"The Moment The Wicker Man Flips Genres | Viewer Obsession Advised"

The chase scene music cue in this sequence is unlike any other cue that has come before in this movie.
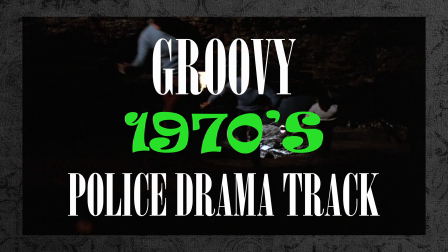Instead of folk rock music, we hear a groovy made-for-TV style track that is reminiscent of the police drama stories of the time.
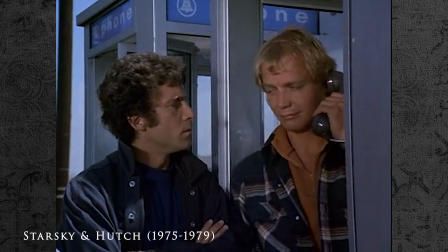It could have just as easily come from Dirty Harry or Starsky and Hutch. You may be wondering to yourself, why is this cue here? Why wouldn't they just include another folk song in order to match the rest of the aesthetic of this film?
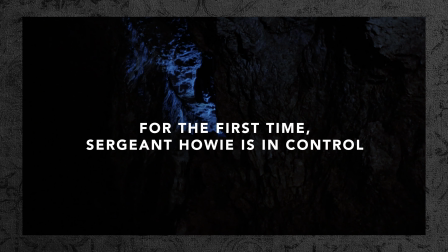Now, the reason is simple. The music is telling us that for the first time in the film, Sergeant Howie feels as if he is in control. And for the first time, we, the audience, may start to believe him. So as we follow Sergeant Howie and Rowan Morrison during their escape through the cave, we are seeing what we believe to be the climax of the film unfold.
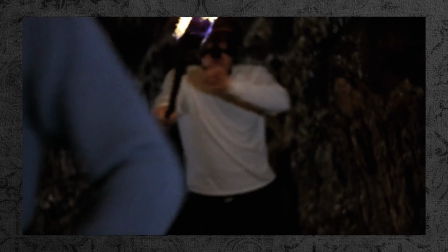The music is blasting. The tensions are high. They are making their getaway.
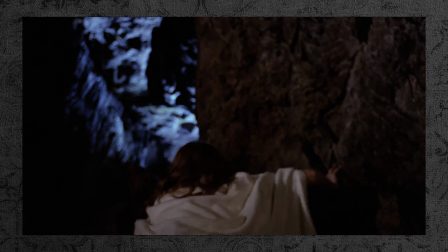An audience member watching this film for the first time in the 70s has been programmed through
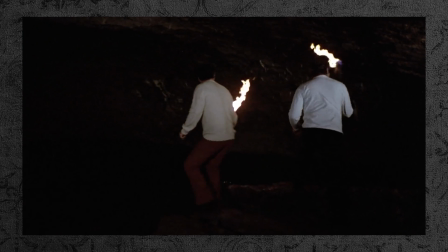years of watching police movies to believe that maybe the music is telling the truth. Maybe they will escape after all. But then the music stops.
I seem to have lost our torch-bearing friends.
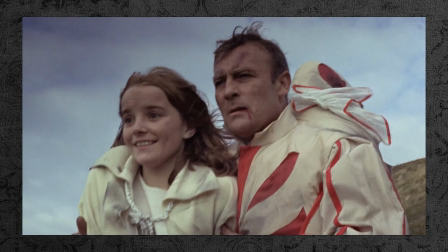I'm sorry. It was worse than I remembered it.
What unfolds afterwards is a musicless explanation of the truth.
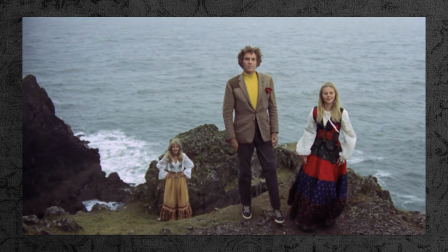Without a backing cue here, we are being told that Sergeant Howie has returned to reality again. Lord Summerisle and his two accomplices explain that Rowan Morrison is not the one they want to sacrifice.
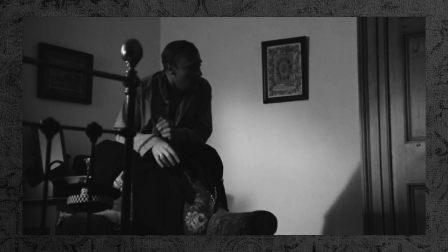Instead, Sergeant Howie, who is a man of authority, a virgin, and a fool, has been duped to believe that Rowan Morrison was missing.
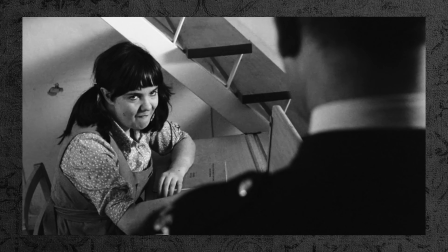He was led around like a beetle on a string, drawing himself tighter and tighter to the nail at the center. And then it happens.
Get out of my way.
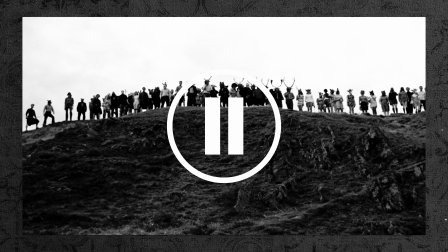There it is. The shot.
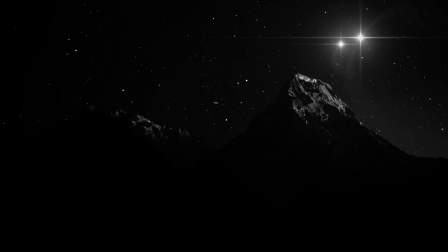The entire film is exploring several dualities, including Christianity and paganism, law and lawlessness, or the moral and the immoral. But it is also exploring another duality, reality and act. As we've just learned from Lord Summerisle, the entire community has been putting on a play for Sergeant Howie.
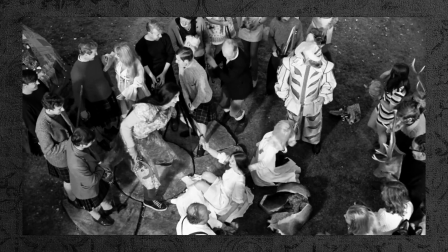They have been manipulating him by providing him with a textbook paganist production, and I mean literally textbook paganism.
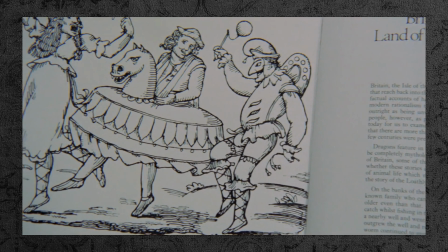There is a paganist textbook in the library detailing the exact costumes that the community would be wearing and what their ritual activities would be,
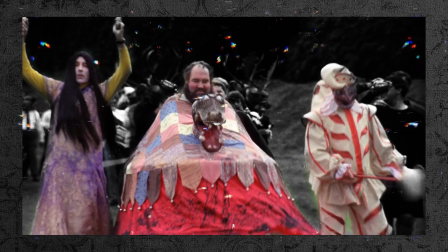suggesting that perhaps the community was following this textbook themselves. Everywhere he turned, Sergeant Howie was faced with what he understood to be paganism, because for Sergeant Howie,
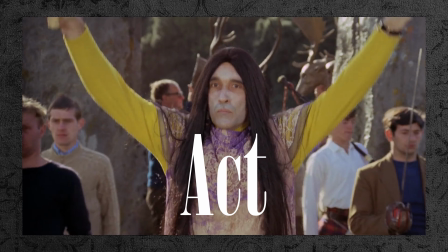paganism looks like this, when in reality, it looks more like this. In other words, the people of Summerisle used Sergeant Howie's puritanical biases to lead him toward his death. The community has put on a flamboyant mask. And when we get to this shot, we finally see that mask being taken away.
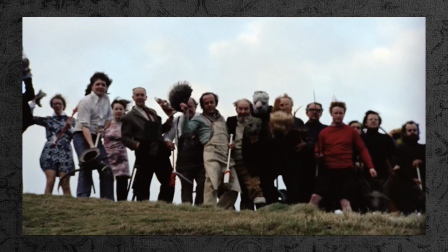The genre of the film flips. The crime drama format of the story being exchanged for that of a contemplative, psychological horror ending.
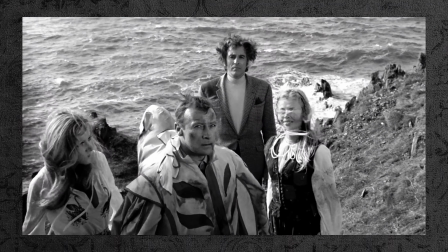And this shot is key to this transition. The mask comes off. The act is over.
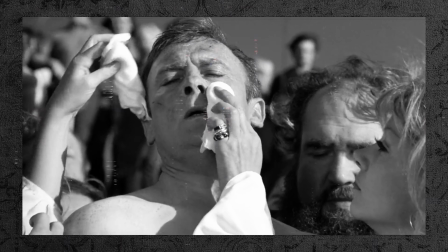This is real. This is who they are. Now, you may be wondering how I came to the conclusion that the community is putting on a play for Sergeant Howie. If you watch the film, you may figure that the community is just being itself when they don the silly, colorful costumes and prance around like happy paganists. Well, the concept of putting on a play for the investigating cop actually comes from the book. And just a heads up, I'm about to spoil the book. And who but a fool would do that?
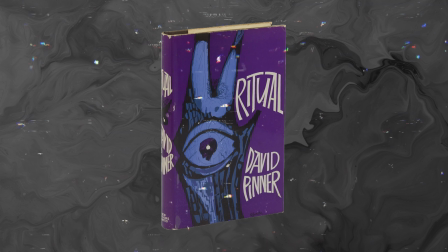In Ritual by David Pinner, the backwards village that the police officer has come to investigate is indeed paganist.
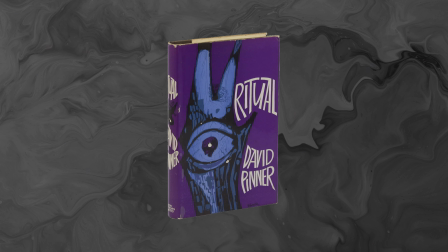The village people live very twisted lives following paganist ideas, dabbling in illicitly free love, as well as the dark arts.
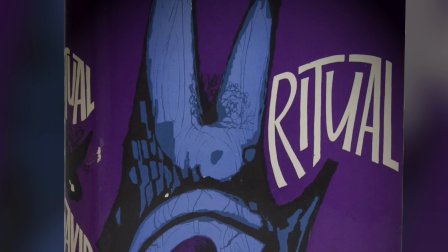However, the village community looks the same as everyone else. They could be anyone else, living their small lives in their small rural town.
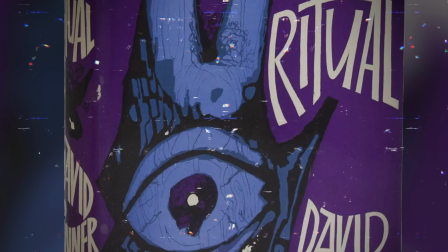It is when the police detective pressures them that they put on a show for him.